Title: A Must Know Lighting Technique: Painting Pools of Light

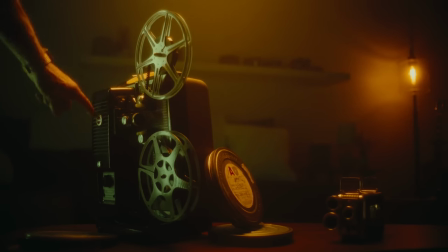You're getting reflection off the wheels, you're getting some like textures on the Kodak logo in this vent as well so now we're creating another pool
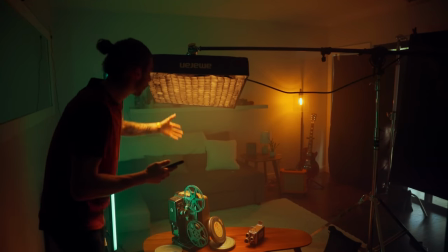of light right here this is a pool and it doesn't need to be large areas of the room it can really be just a little puddle if you
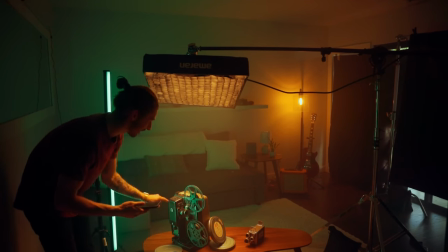will we can go a little puddle and just keep this right here and getting a little bit of exposure in there
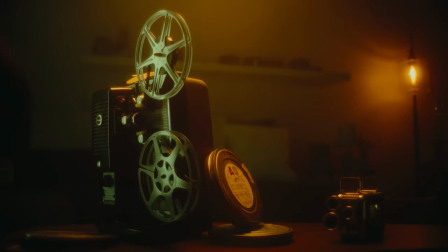as well so we know that say even if this is a human being,
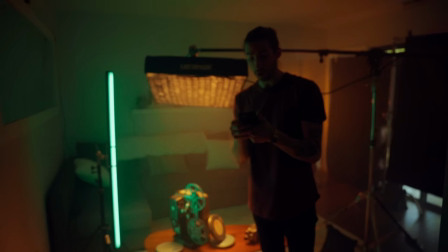we would light our subject, but we still need to light the entire scene. So that led me to the next light that I wanted to add, which is back here.
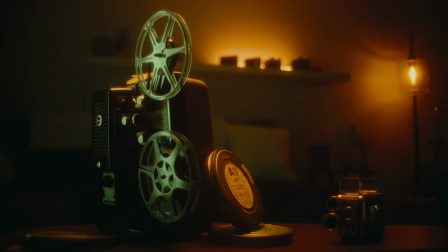Now you're starting to see we've got another pool of light over here.
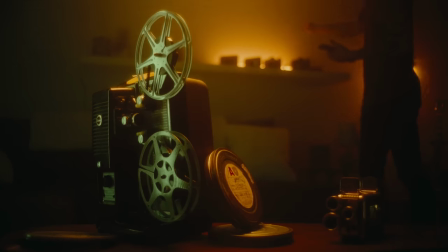Now we've got this gradient coming up in this as well as an Amaran T2C tube.
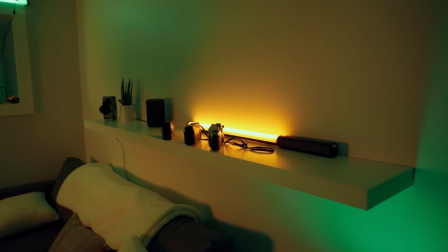And that's set to a, like a 2,500 Kelvin, because I wanted to match it up to that existing practical that we've got.
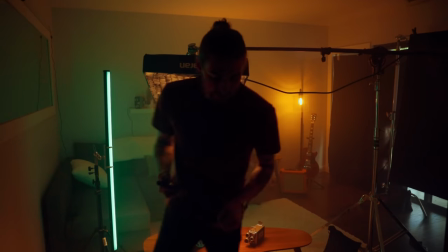So now you can see that we've got this pool of light that's right here.
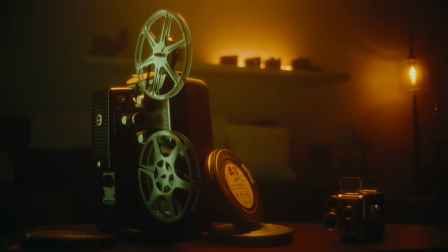We've just got like this radiating little glow coming up. So now we're starting to add visual interest into our scene.
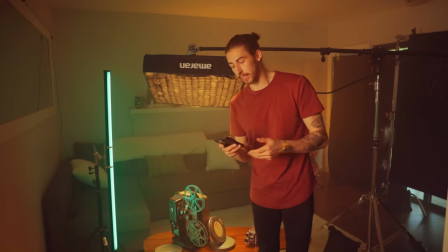And going along the lines of this color contrast,
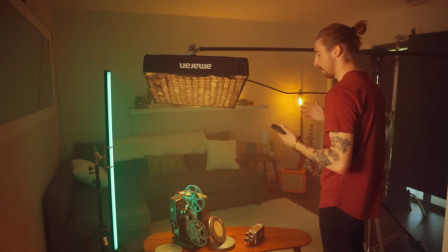I wanted to add in something else into this background because that one warm light source just wasn't enough for me.
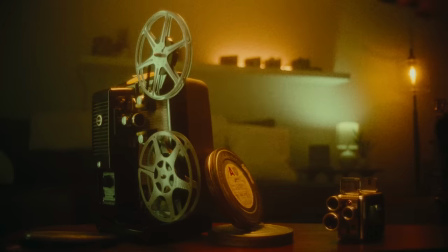So I took a B7C bulb and I threw the bulb in here.
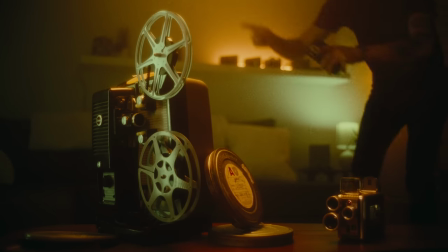Now you see this color contrast that we see over here. We see the same contrast here.
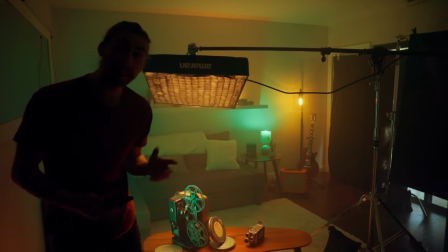So turning off my key light now you're really getting more of these pools of light.
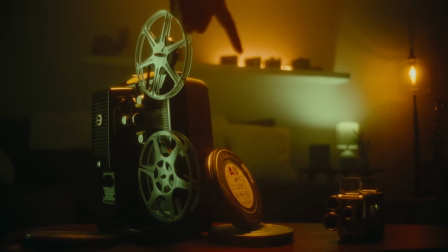You're getting this warm glow here and then to contrast that you're getting this fluorescent glow here and then you've got the in frame practical creating a little bit of glow there. So we're really starting to create these little pools of visual interest lights, but something just felt a little bit off.
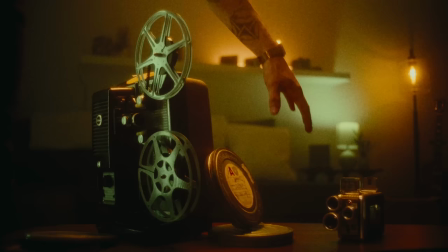Of course, this looks fantastic. I was starting to look in this vicinity here at this canister, which looks really, really cool.
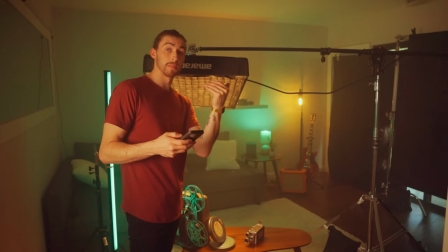It's definitely something that I would love to make appealing. So how am I going to do that? Well, let's keep adding a little bit of lighting and just paint in tones and contrast where I want it.
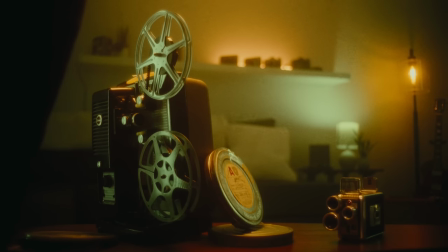So that was the next light that I added which over here on frame right you've got
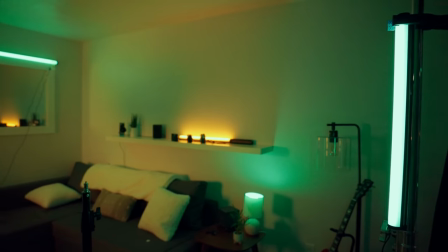an Amaran T2C2 again matched up to that same fluorescent
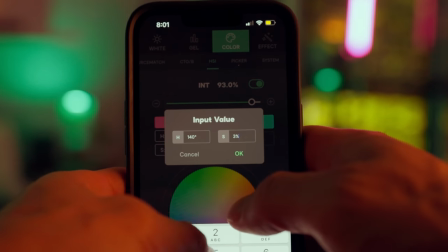so you can start to see it come into play on this
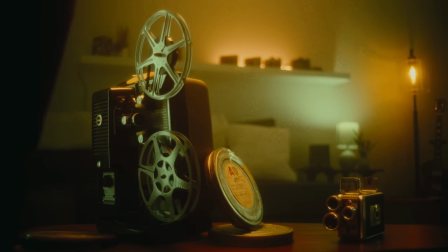reflection here so now you've got this really cool splitting and with my key light off
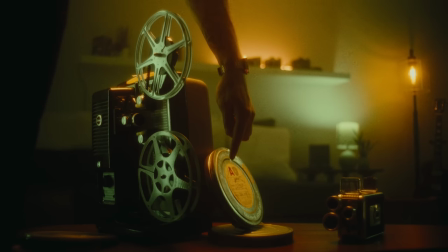you've got this really cool splitting with the tones of this warm coming from the key light and then you've got this fluorescent coming from over there and you're really creating these little puddles and pools of light,
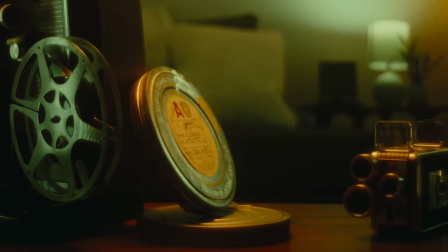creating more visual interest on that as well. Now this looks beautiful. I'm not going to lie.
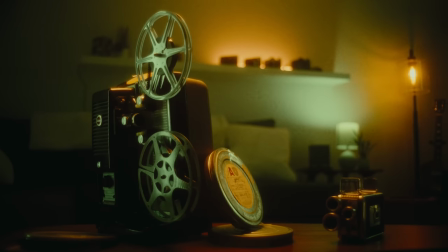It looks awesome. We've got these different pools and areas of light,
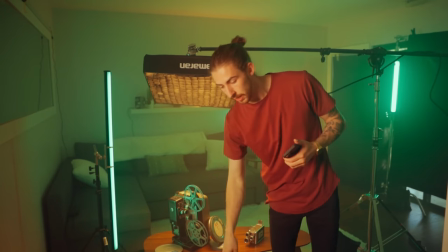but I noticed that up in frame right in this area here, it's just, it's, it's dark.
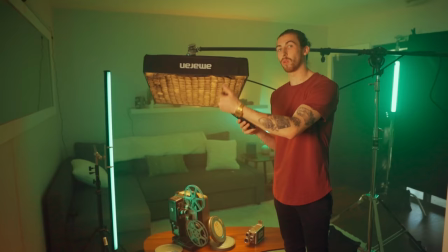It's not necessarily appealing. And again, I wanted to add one more pool of light in here and pool of color and interest.
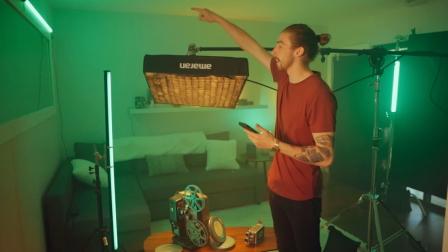So up here, I added an Amaran T4C tube again to that same fluorescent and one thing that I always want to be mindful of is color
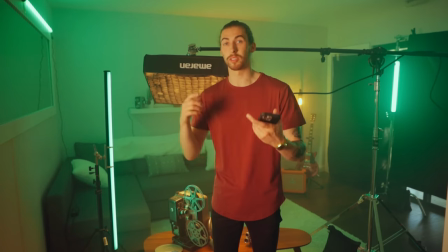contrast now you're always gonna have some sort of color palette in your scene most likely whether it's just warm and cool or monochromatic warm monochromatic cool or
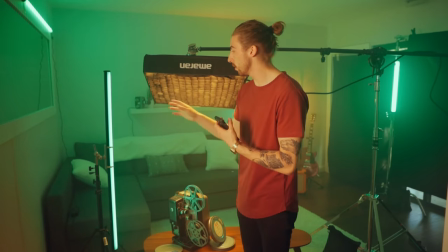the splitting color contrast using RGB colors so I knew that I've got this mix of warm and fluorescent going throughout my scene
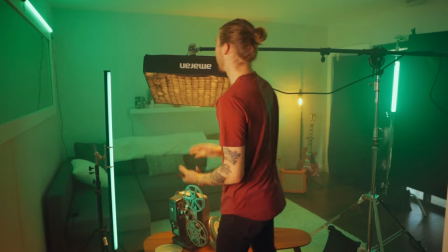but I wanted to keep everything balanced I don't want to keep just the fluorescent on one side and just the warm on the right side now looking at everything we've got
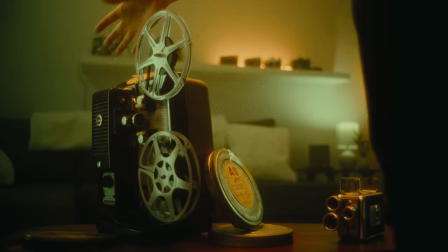warm here on the left side of the frame it is you know a little bit green heavy on the left
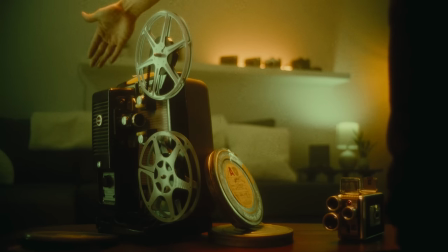but we've got warm in this vicinity here but then right behind the warm on the same side of the frame we've got green we've got green pops here we've got some of this
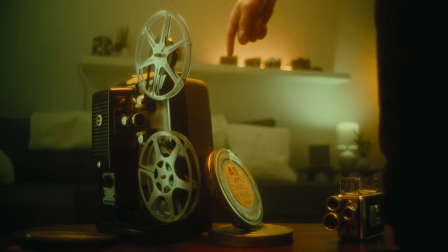fluorescent over here and color pools in there and then working our way into center frame we've got some warm here and then right below it we have this fluorescent
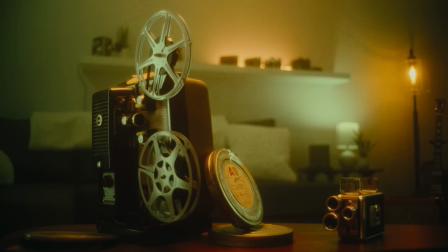area you see that same splitting there and then over into this side of the frame we've got warm pops here and then we have fluorescent in this area as well.